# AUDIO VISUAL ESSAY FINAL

For my audiovisual essay which I've been asked to create, I'm going to be looking at the world-renowned cinematographer Sir Roger Deakins,
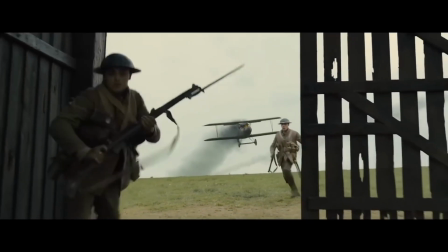[0:05]
who is known for his groundbreaking work towards the films 1917, Blade Runner 2049 and Skyfall.
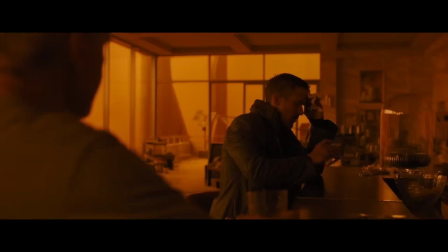[0:11]
With his innovative concepts and unique stylistic techniques, Deakins has left a substantial mark on the art of visual storytelling.
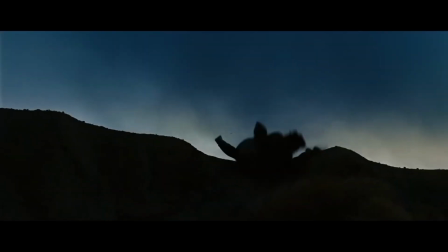[0:22]
Whilst conducting my research around Deakins' work, I found that he has three key techniques which are used to define his distinct style.
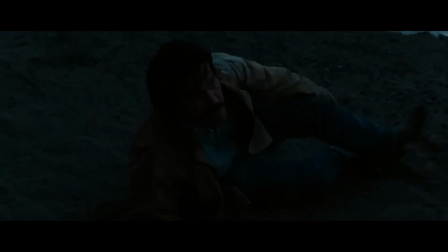[0:29]
The first recurring technique which I found Deakins used is natural lighting.
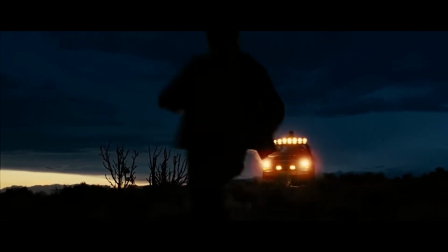[0:33]
He has a particular talent for capturing the warm hues of sunsets or using practical sources such as fire to create natural and immersive settings for the viewer.
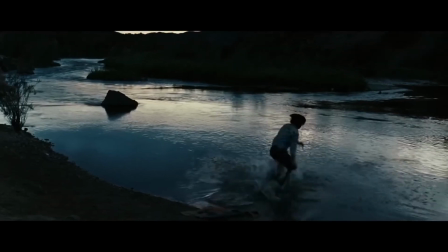[0:41]
The technique is most notable in his work on the films No Country for Old Men and Blade Runner 2049,
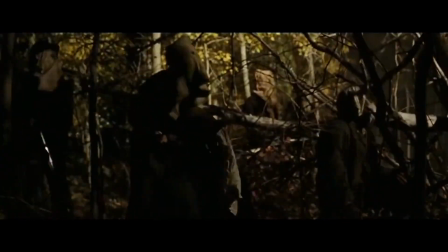[0:47]
where the lighting almost becomes a character itself, further developing the atmosphere of each scene.
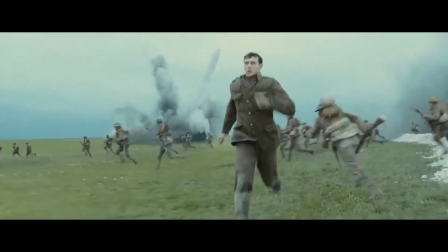[0:54]
Another attribute of Deakins' cinematography is his precision when it comes to camera movement.
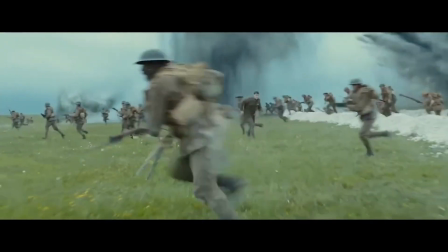[0:59]
He uses a variety of movement and a range of pace, including slow and controlled tracking shots to intricate handheld sequences. Whichever he chooses, he deliberately uses the motion to amplify a scene.
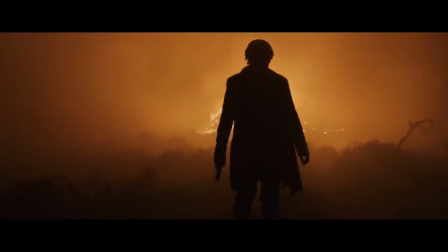[1:10]
Some of the more recognisable moments when he does this are the tracking shots in Skyfall to create a more seamless sequence,
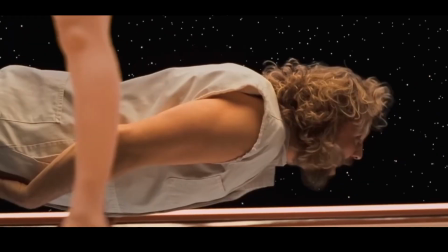[1:16]
as well as the continuous shot featured in 1917, which intensifies the viewer's connection to the narrative.
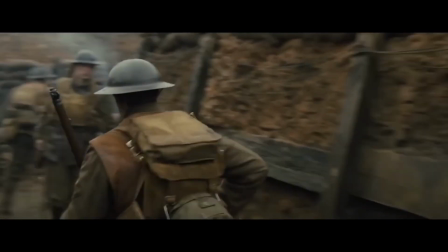[1:26]
Finally, Deakins' potentially most recognised stylistic technique is his carefully crafted composition of each shot.
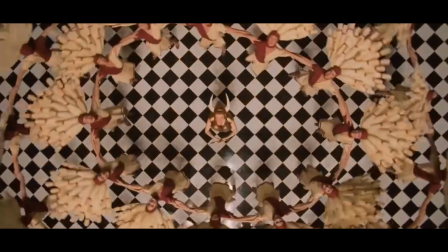[1:32]
Each frame is designed to be a masterpiece, which is considerately compiled to convey information and draw the viewer into the story.
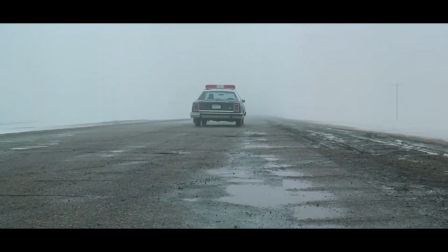[1:40]
This varies from capturing vast landscapes or more intimate moments to highlight character details.
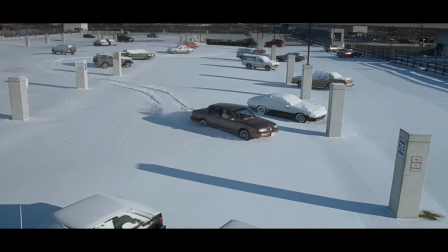[1:45]
His more symmetrical compositions shine through in films like The Shawshank Redemption and Fargo, which develop a visual language that is uniquely his.
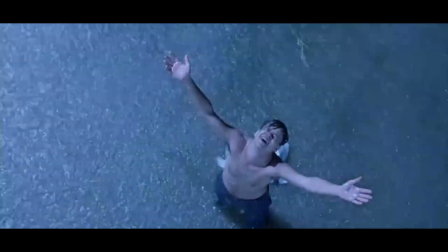[1:54]
What sets Deakins apart is not only his technical abilities, but also his collaboration with other departments,
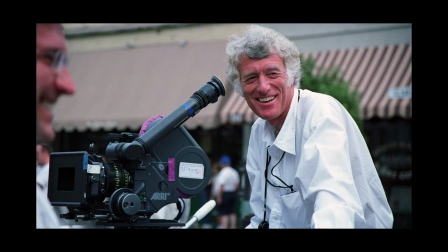[2:00]
specifically production designers, which means he is able to create sets and props which perfectly align with his distinct lighting style.
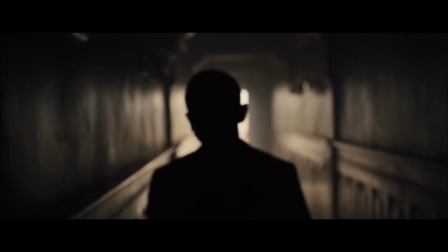[2:07]
As well as this, his use of practical elements as a design feature further displays his commitment to visual storytelling.
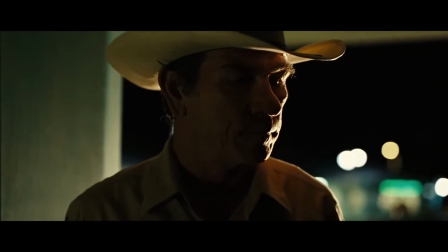[2:13]
To go into a bit more detail about a point which I made earlier on in the video, Deakins' lighting techniques are not only about what you are seeing, but the emotion of the character.
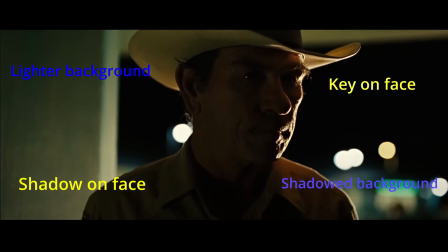[2:21]
To create this effect,
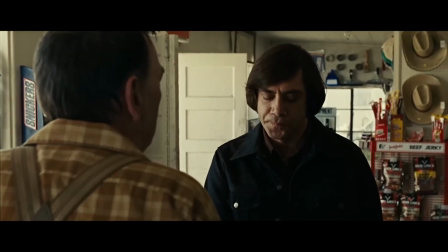[2:23]
he often overexposes the left side of the character's face and juxtaposes this by having a dark background and then creating the opposing effect on the other side of the face.
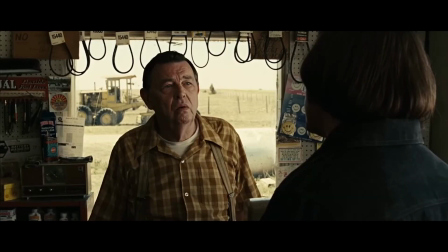[2:31]
Along with this design feature, Deakins often uses a harsh backlight to outline the figure of the character.
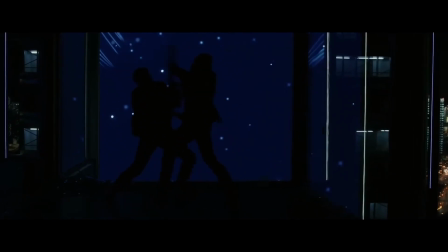[2:37]
This is also often coupled by haziness, not only to create a more dystopian effect, but also to create uncertainty for the viewer.
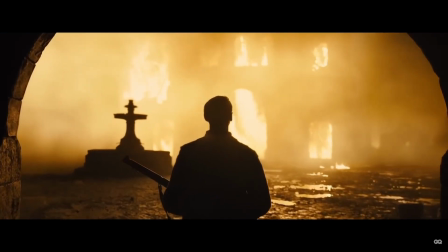[2:44]
This is just another way in which he creates shots with layers of meaning to amplify a narrative.
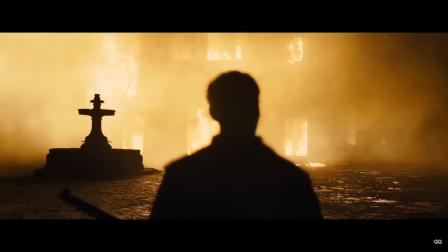[2:49]
In conclusion, Roger Deakins' contributions towards the world of film and cinematography go beyond his technical abilities.
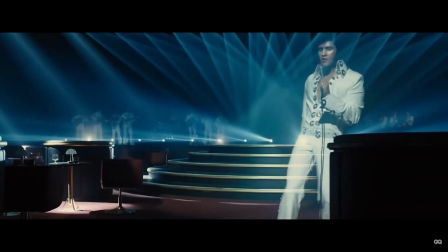[2:55]
His one-off talent to create immersive, emotional and balanced visuals through his distinct techniques makes him a true master of the role, and he has rightfully been rewarded for this.